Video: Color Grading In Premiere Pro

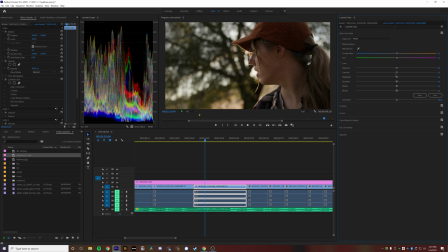[8:13]
Making it a little bit more neutral. And then I'm gonna pull down highlights just a little bit and actually lift up the black point or the shadows.
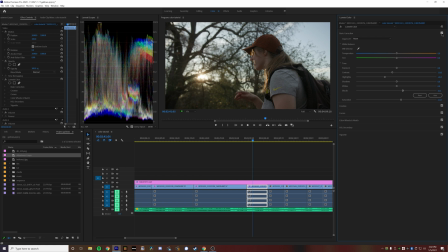[8:25]
There we go. A little more neutral, not as crushed on the shadows.
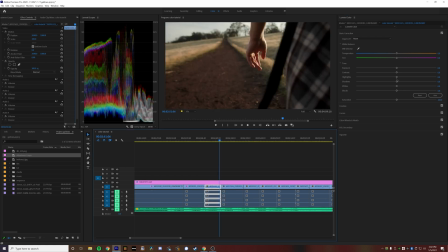[8:32]
Okay. Depending on what I see in the waveform monitor is really what I target with the Lumetri color sliders. So if the waveform monitor is filling up the entire image,
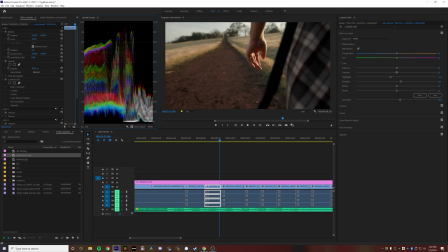[8:47]
I might actually need to reduce exposure a little bit or reduce my highlight roll off, because I don't want everything to be so bright and so blown out that I lose all my detail in my image. But for a lot of shots like this, where they're already a lot more balanced, I don't need to do as much in the Lumetri sliders here.
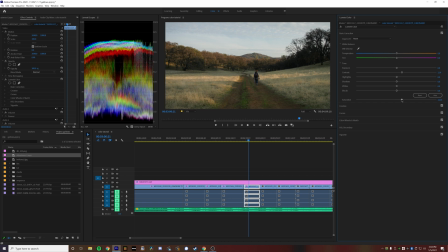[9:08]
A little bit of contrast in there, a little more saturation, make it pop. And in the kind of creative section, I will add sharpening to some of these shots, depending on if I want to see a little bit more detail in there.
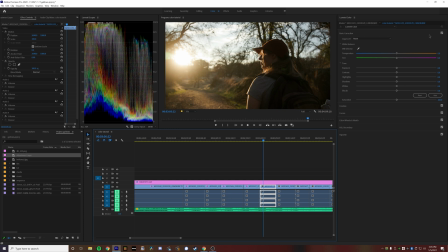[9:22]
There's a cool one. Nice backlit sunset. I like how golden it turned out.
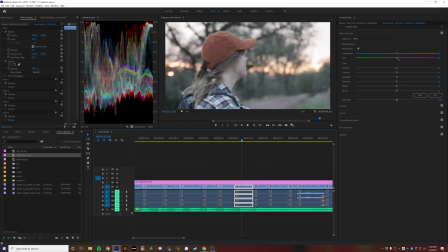[9:32]
So right here we have a shot. It's much darker. The lighting's changed from the last scene because
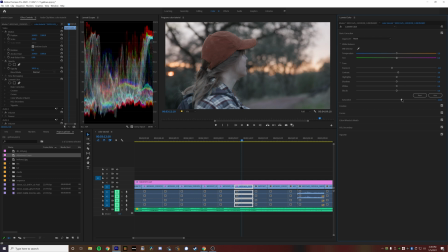[9:41]
we're in complete shadow now, and we really just have kind of the horizon line and the sun, the really warm sun hidden through like all those layers of atmosphere. So I'm gonna grade this one a little bit different than the other ones. So for this one, I actually want it to feel a little bit darker.
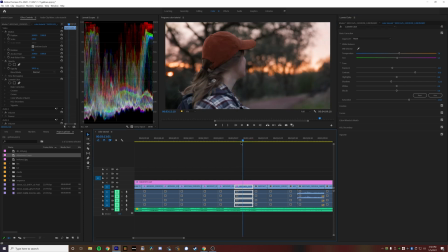There we go. So for this, I added quite a lot of contrast back in there because it was very, very flat. And I pulled the exposure down just a little bit, and then I really bumped this saturation more than most of the clips to really have that nice warm feel with a little bit more contrast in the scene.
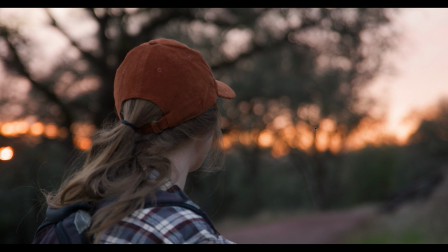[10:28]
When you add contrast, it actually changes because you're stretching out a lot of the color from its midpoint. It actually changes the way that the colors feel like they're saturating.
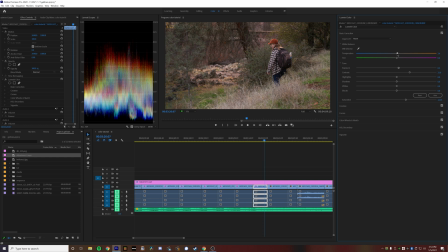Okay, so I'm gonna add a little bit of, okay, here's a really cool one.
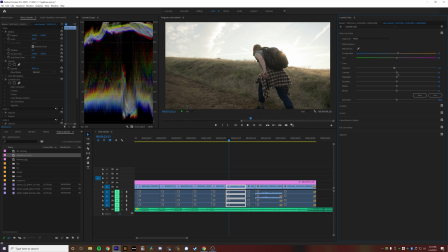[10:55]
This was kind of like the kind of finale, very kind of inspiring, you know, running up a mountain sort of shot.
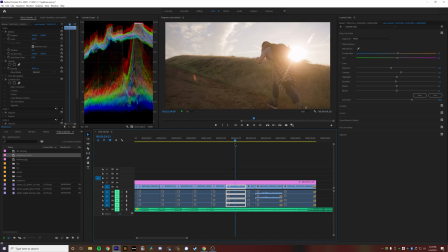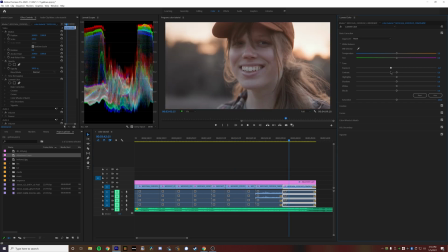[11:08]
And then for my last shot, this is a nice one, lots of smiles. This one's a hard one because her face is much lower on the IRE than I would like it to be. So I could fix this by adding a mask, and I might do that later in the grading process.
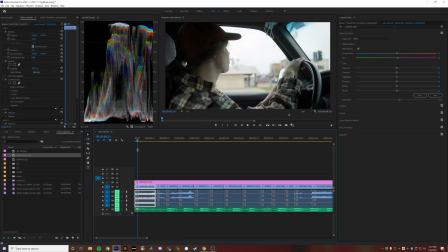[11:30]
Okay, cool. So now I'm gonna go through and add sort of a base color grade. So I'm gonna call this layer color grade.
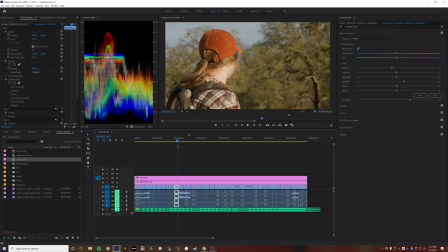[11:43]
So I wanna find a shot that I really like. I think I liked one of these back here a lot. So I really liked this shot a lot. So I'm gonna use this kind of as the basis for my first grade here.
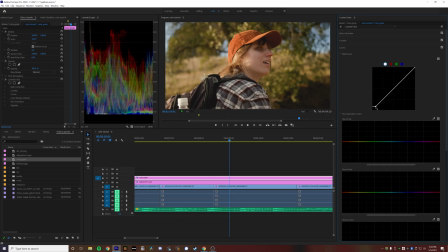[11:56]
Okay, so for a lot of my stuff, I actually like to lift and crush the blacks right here. So I'll actually pull this up, kind of give sort of a faded film look.
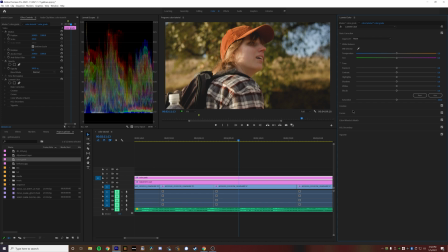[12:09]
So another thing I like to do a lot is I mess with the hues and these saturations.
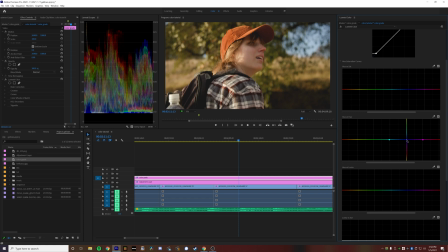[12:14]
So for this guy, I wanna make the sky just a little bit more like cyan.